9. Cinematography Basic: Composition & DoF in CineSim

Hi everyone, it's Toby from CineSim. Welcome to a live CineSim tutorials. After learning about how to work in CineSim, and it's finally time to talk about some real cinematography concepts that we have in CineSim. In this video, we dive into basic cinematography concepts. We'll cover framing and compositions, depth of field and focus control, and camera settings. We'll start with a map and characters. Let's get started.
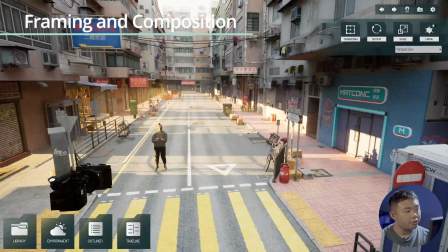32s
The first step in basic cinematography is mastering framing and compositions.
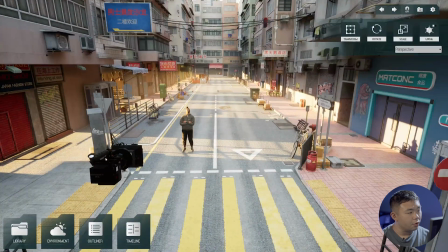38s
So today, we'll introduce 3 simple rules to follow. The first one is called rule of thirds.
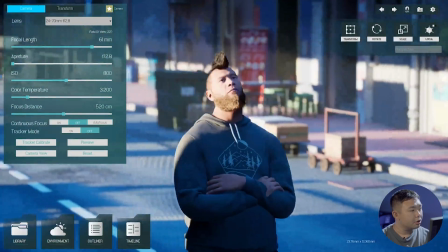44s
It positions the subjects off the center, making the compositions more dynamic, just like this one.
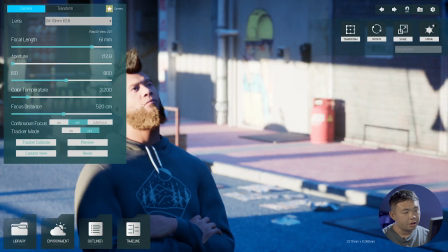51s
Alright? You can see that the character is not on the center, but a little bit to the left one. And then we can focus on the character. Yeah.
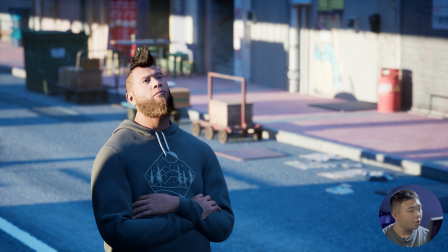62s
And that's it. That's about the compositions of rule of thirds. The second one is about using leading lines.
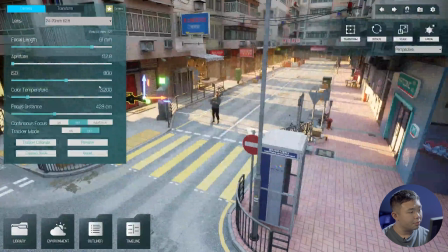70s
Leading lines can guide the viewer's eyes towards the main subjects. And let's observe this scene.
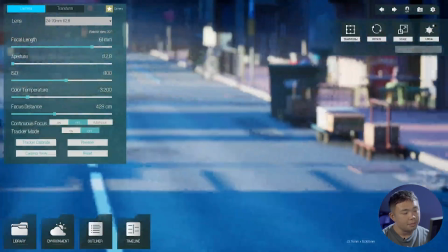76s
You can see that there are lots of different lines. So they can be perfectly used for guiding our audience to the characters.
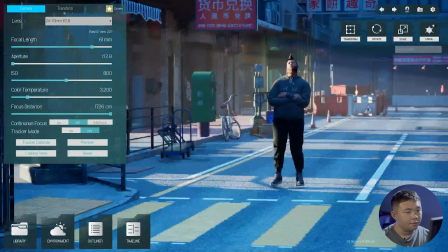83s
So we try to place the camera here. And again, focus. And then you can see here we get lines, right?
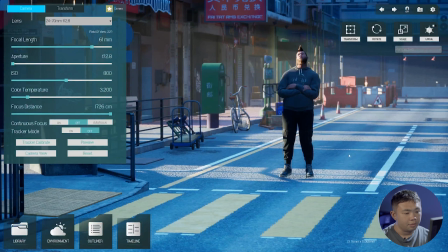91s
We get lines. These lines act as a very good leading things to guide our audience eyes from here to the character, which should be the focus of the shot.
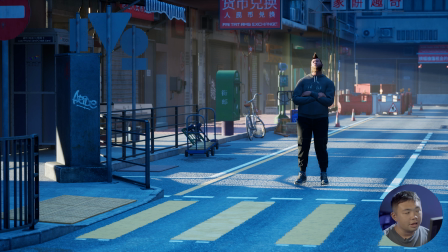101s
So lastly is about symmetrical framing.
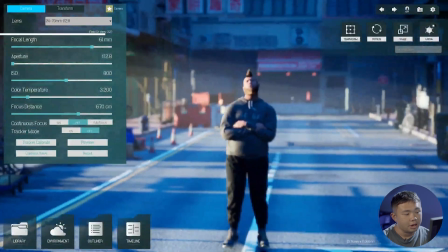104s
So we place the character into the center, and also we place the camera into the center as well.
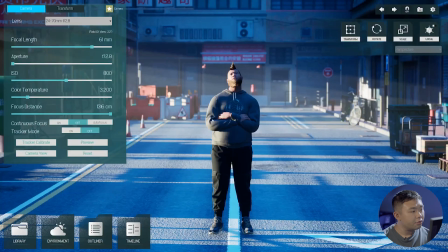111s
And lastly, focus. Symmetrical framing can create a balanced and visually appealing shot.
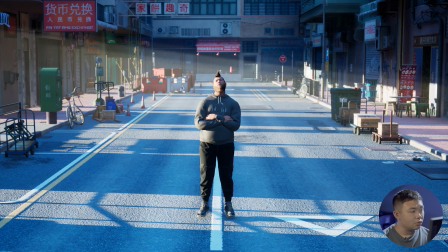117s
All these 3 techniques work for different scenarios,
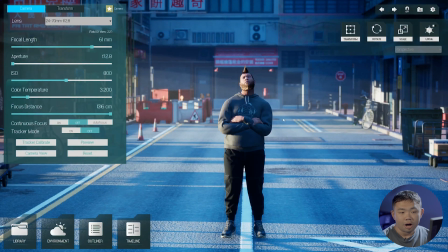119s
so your job is to experiment more and try to find out what kind of techniques is the best for your scene.
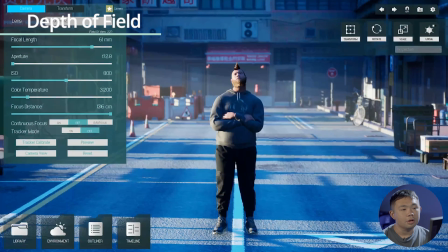126s
Next, let's talk about depth of field and focus control. They're essential tools for directing viewers' attentions.
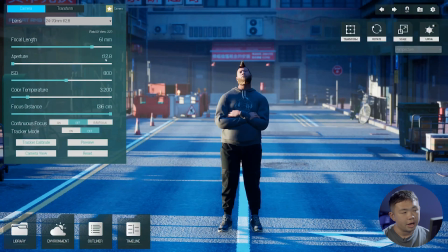133s
So now we're in f2.8, which means we have a very large aperture.
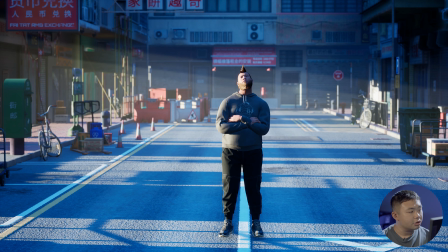138s
It creates a very shallow depth of field, making the subject stand out against a soft, blurred background.
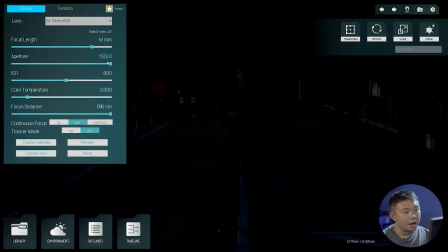145s
And conversely, a smaller aperture, which increases the depth of field,
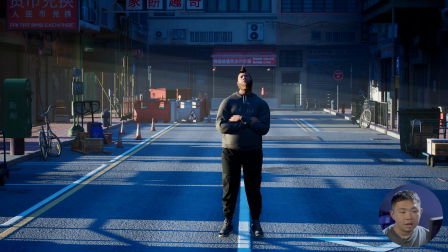149s
keeping more of the scenes in focus, and they're ideal for capturing group photos and landscape. And that's it for today's cinematography concepts in CineSim. In the next video, we talk about how to use different focal lengths to achieve different perspective effects in your cinematography. Be sure to subscribe to our channel to stay updated with our latest tutorial. See you next time.